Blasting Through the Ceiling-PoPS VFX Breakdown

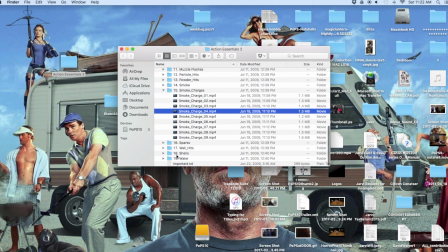(4:10)
And you just take these elements and you can drop them on top of the frame to create things in the foreground.
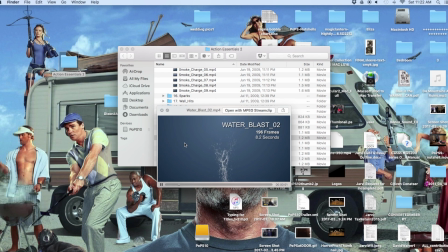(4:16)
Like you can have smoke charges or blasts of water shoot up into frame. I use a lot of sparks.
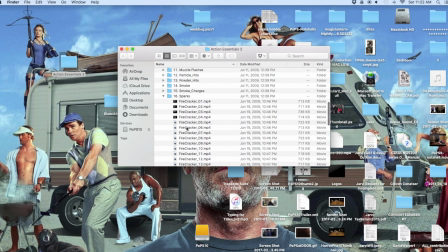(4:22)
I use a lot of smoke. So these are some of the sparks we're going to end up using. The hole in the ceiling is just a bunch of these elements layered together and positioned in frame.
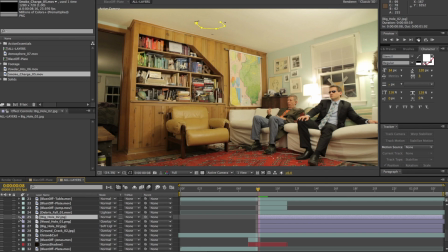(4:31)
So for example, there's this element here called Big Hole. It's just a texture.
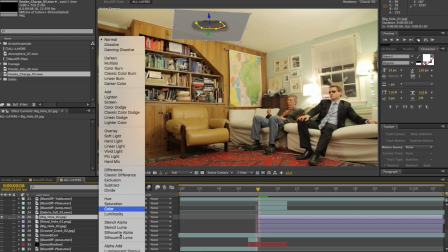(4:35)
If I drop it on top of the frame, I can change the blending mode to whatever I want. If I change it to darken, you see it kind of is still present,
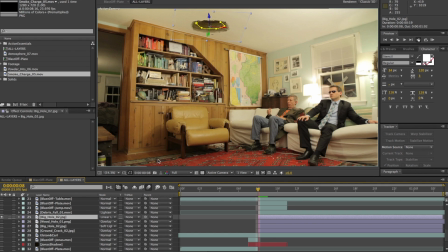(4:43)
but if I change it to linear light, boom, nailed it. And then these other elements right here blend with it. So a wood hole makes it look like there's a little more wood in there. And then I just kind of masked out one section of it so that it kind of blends.
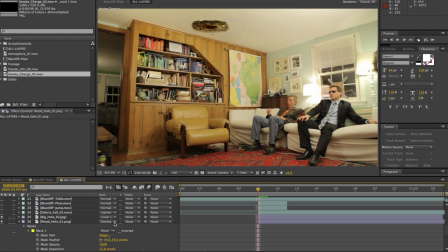(4:58)
If I turn the mask off, you can see that olive wood hole is in there. and then subtract so that I just have an element of wood. If I turn on a second blend of big hole and then ground crack, there. Now we have a pretty decent hole in the ceiling.
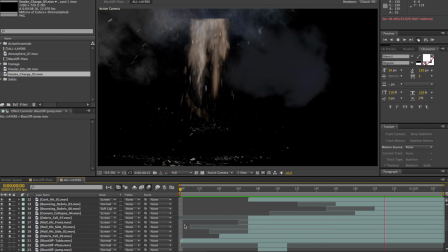(5:14)
And now we're gonna just need a bunch of elements to drop on top of the hole to kind of blend the idea that Jonas has burst through the ceiling.
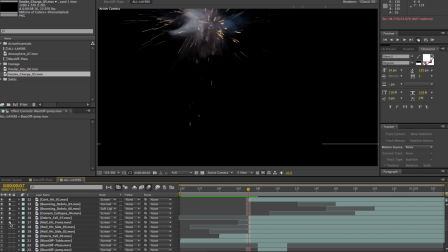(5:21)
We'll turn some of them off, get an idea of what they all do. You can watch them kind of disappear as I turn them off.
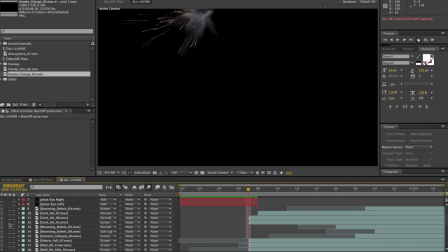(5:27)
Cork hits, good for a lot of like particles in the air. Powder hit, yeah, okay.
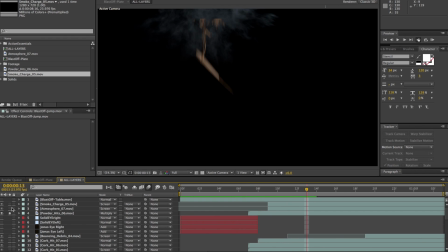(5:34)
So if you just watch just the powder hit, oh, got some debris in there. There you are. Okay, you just watch the powder hit. That's just one single element. Get some good sparks for the burst, and then a bunch of powder flying in the air. If I turn on these cork hits, those all hit at the same time. Now we're getting a lot more debris. You see there's more particles in the air.
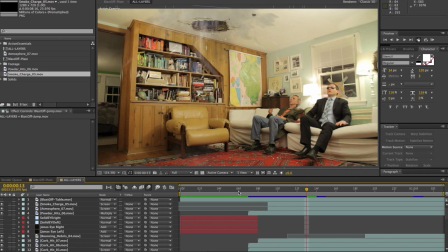(5:54)
That's just with those top layers, just those initial hits from the cork hits and the powder hits.
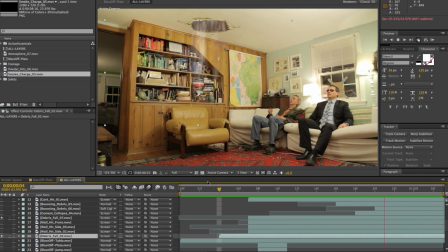(6:00)
And now I'll turn those off. This is just the debris falling from the hole turned on.
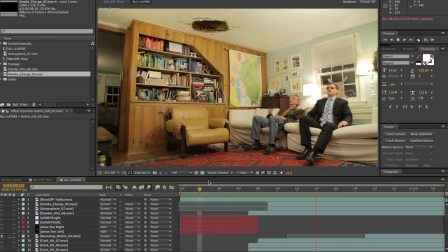(6:06)
Turn that off, and this is just the debris landing. You can see it scattering on the floor and chair. And then this one is a little harder to see. It's kind of atmospheric smoke that appears just masked in right here. And you can kind of see it creeping over them, and in the doorway on the left, you can kind of see the smoke appearing.
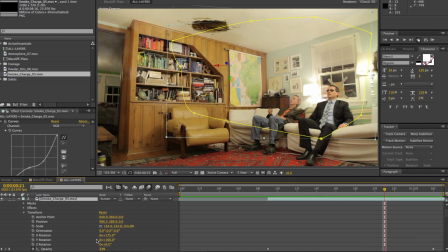(6:26)
Hold on, I'm gonna actually just turn up the opacity. So that's what it looks like when you really turn it up. But I keep it down real low because it's just some atmospheric smoke. Kind of helps blend everything together.
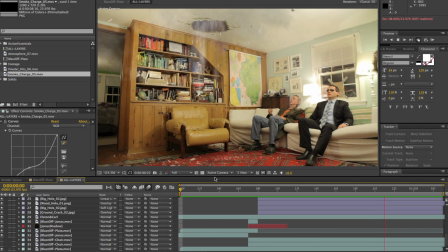(6:36)
And we'll turn them all on. There we go. You can kind of see all of the elements coming together.
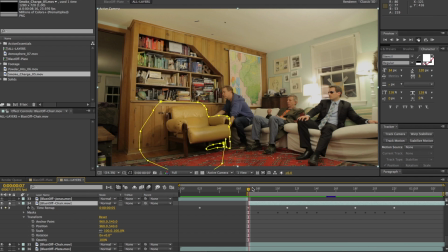(6:42)
And then with the chair, first you have to time remap it. So I went in and I grabbed the time remap so that it jolts upward really fast and then kind of falls back down in a regular type of motion.
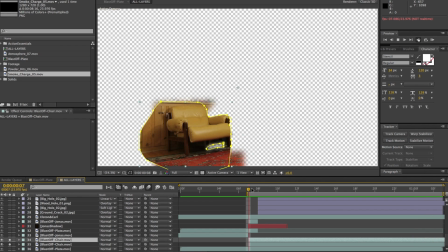(6:53)
And then just mask it out and keyframe it. The dots move with the chair.
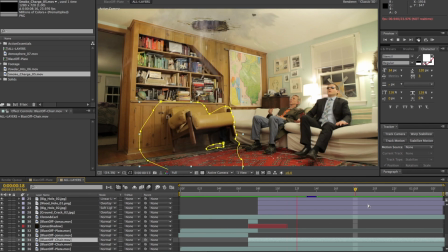(7:00)
I'm no longer in there. I masked out my feet as well. And let's see it clean.
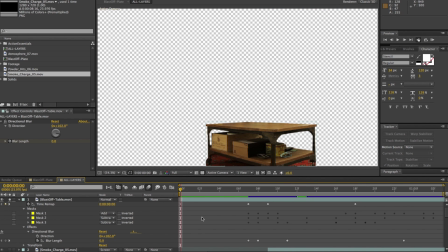(7:06)
Nice. It's the same thing with the table. So with the table, you go in and you just gotta time remap it so that it jolts away from the chair. I didn't do enough of a fast push right at the beginning. However, it wasn't fast enough to get motion blur going in the first place.
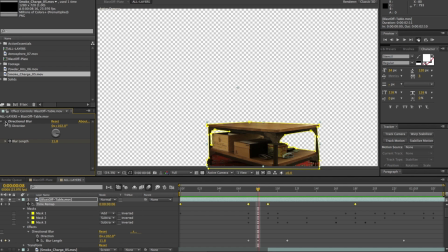(7:21)
So there you see it looks blurry. That's actually a directional blur layer added. Looks really clear without it. Does not look like it's naturally moving. So I put it between these two time remaps. Turn on the directional blur and you see that blur? There we go. Now it looks like it's moving faster.
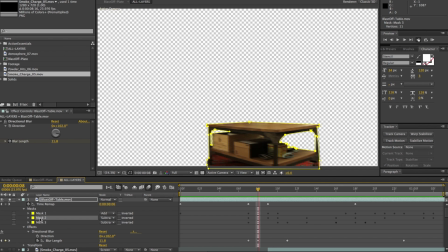(7:38)
And then we do 3 masks, 2 subtraction masks to get rid of the inside of the table so that the background matches. That's the background. See, it's blurring because it's got directional blur. Got to get that out of there so the background's not blurring.
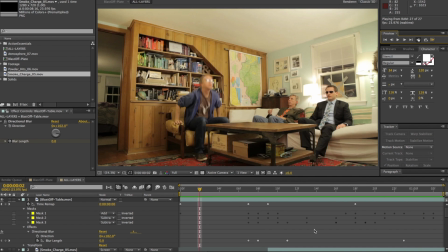(7:52)
Put it on top, everything together. Chair moves, table moves, looking pretty good.
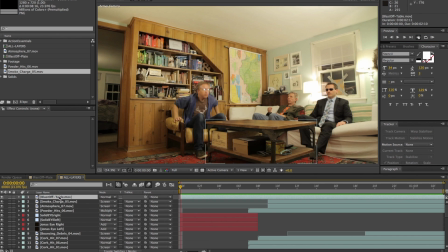(7:57)
But there is another thing that is going to help sell the effect, and that is pre-composing it.
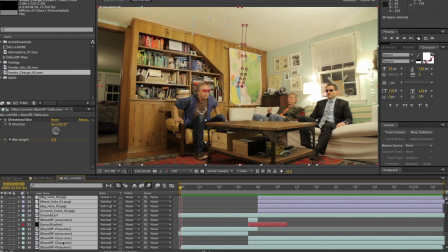(8:02)
So you grab all of the layers, go up to layer,
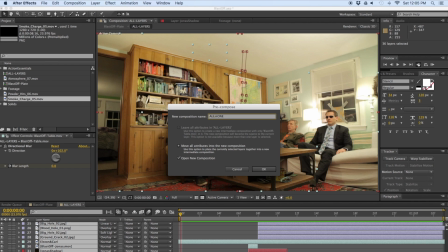(8:06)
pre-compose, all layers I usually call it, and that pulls it all into one single layer.
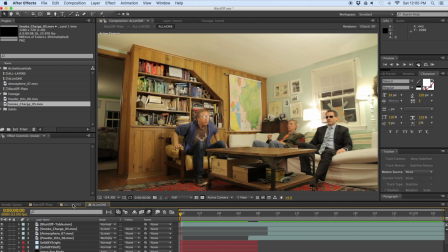(8:14)
So if you click over here, all of those layers are just one layer.